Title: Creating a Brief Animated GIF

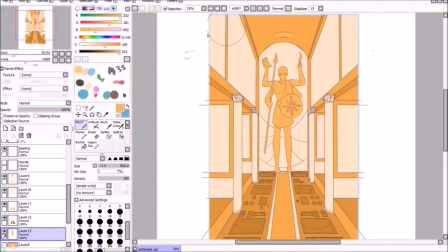242s
I also did know before I was starting the coloring that I wanted to be using overlay layers to add some of the more dramatic shading,
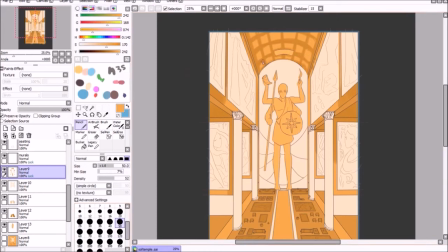248s
because then I could change those overlay layers to get a few different looks for the little animation process at the end.
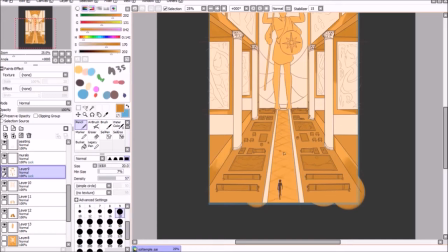254s
So I didn't worry too much about making the shading really bold or detailed when I was going in and doing the first pass on the individual color layers.
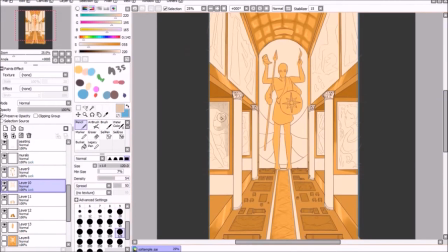261s
You can also pretty easily notice here when I'm zooming out that I'm using a much larger canvas than I'm actually drawing into.
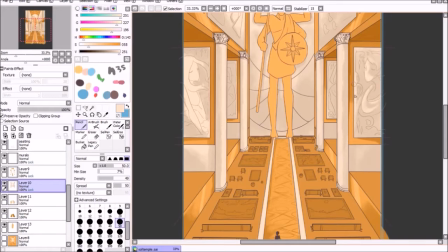270s
That's just because with a really complicated perspective piece like this, especially when I was expecting to be flipping, it was easier to give myself a little bit of that extra leeway and draw a little over the edge
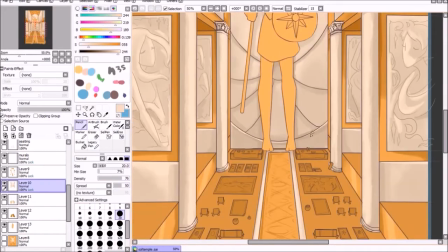280s
on the canvas and then crop it down afterwards than it would have been to draw
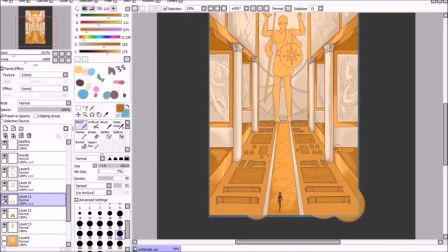286s
everything exactly to the edge of the canvas. And then if I was just a little bit off on exactly where the center of the canvas was,
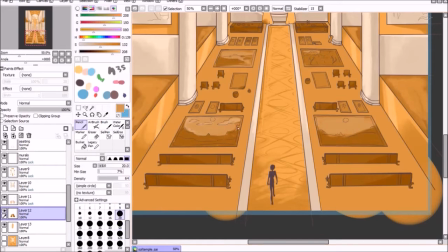292s
I might be left with a little gap on the other side and have to resize things. So yeah,
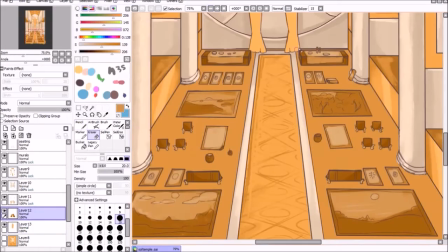297s
I just found like setting myself a little rectangle in the middle and treating the rest as not part of the final piece,
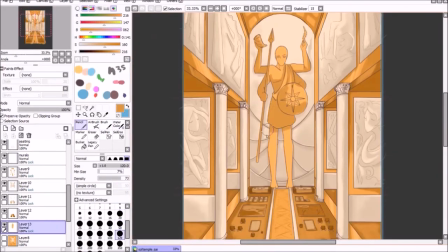304s
but just sort of scratch space was a little bit easier with this particular composition.
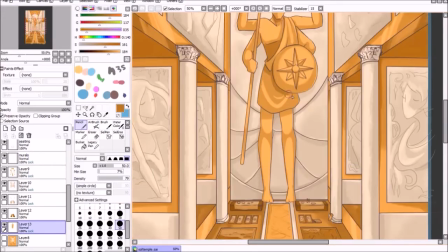311s
So the finishing process for this basically just involved layering shading over
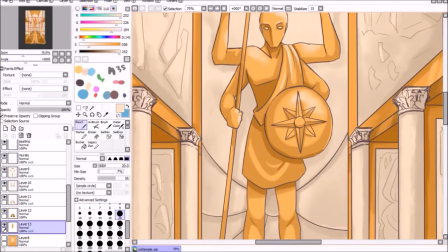316s
top of the finished colored piece with different layer modes and opacities.
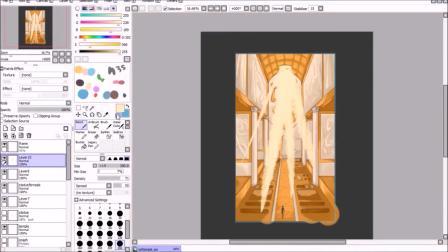321s
As I said, this was designed to be a short animation, like very, very short animation.
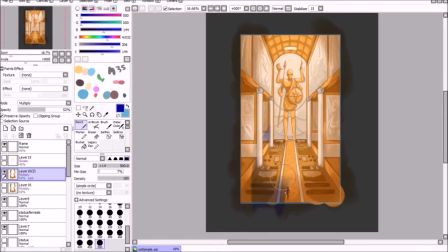326s
So I wanted to use layer effects to create kind of two different moods to the piece without actually having to redraw anything or do much recoloring,
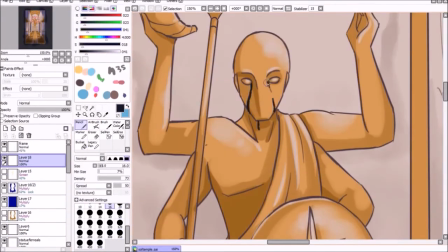335s
if at all possible.
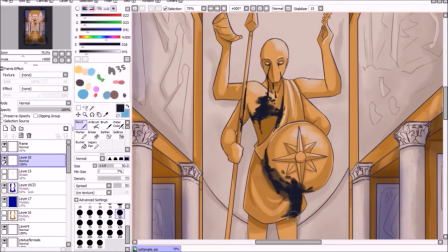337s
So once I was happy with the sunlit mode, I just turned off the light effect layer and adjusted the top layer to be more blue tinted to give kind of a shadowy effect.
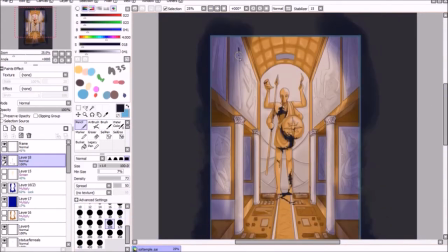345s
And then I did some more layers over top of that to draw on the kind of corrupting black mold stuff separately so I could turn it on and off.
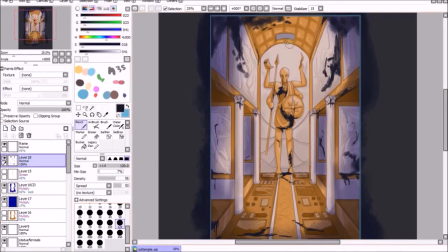353s
As far as I know, Paint Tool Sai doesn't have an animation mode, so to finish this off,
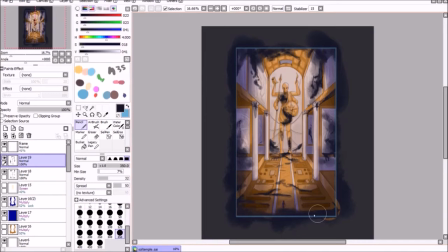359s
I just basically saved off, I think, five different versions of this with varying amounts of light or shadow,
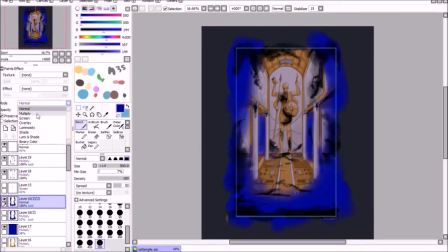366s
and then cropped them and imported them into Clip Studio Paint, which I'm really still just starting to learn.
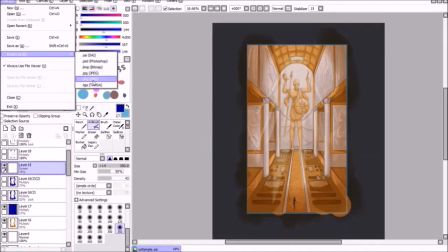371s
But it's got a simple animation mode now, so it was easy for me to just bring in those
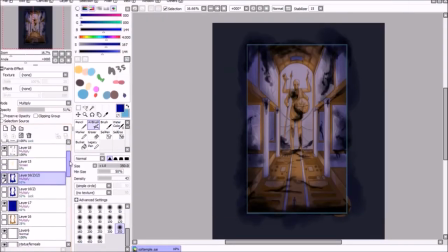377s
individual clips and fiddle around on the animation timeline until I was happy with how they were laid out.
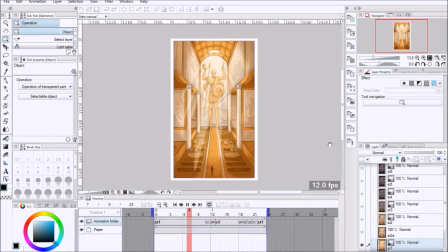384s
And that was pretty much it. I didn't really go into a lot of detail here about the animation process,
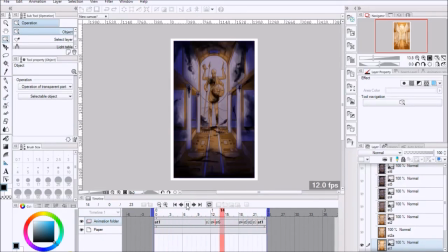391s
just because it's something I'm not really that familiar with yet, so I don't really feel qualified to give like a tutorial or anything.
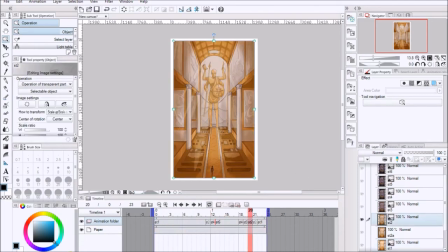397s
But if you do have any questions about this particular piece, please feel free to leave them in the comments.
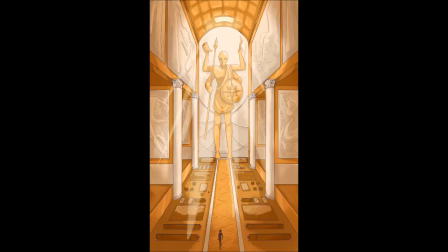401s
Thank you so much for watching, and I really hope I will see you around in the next video.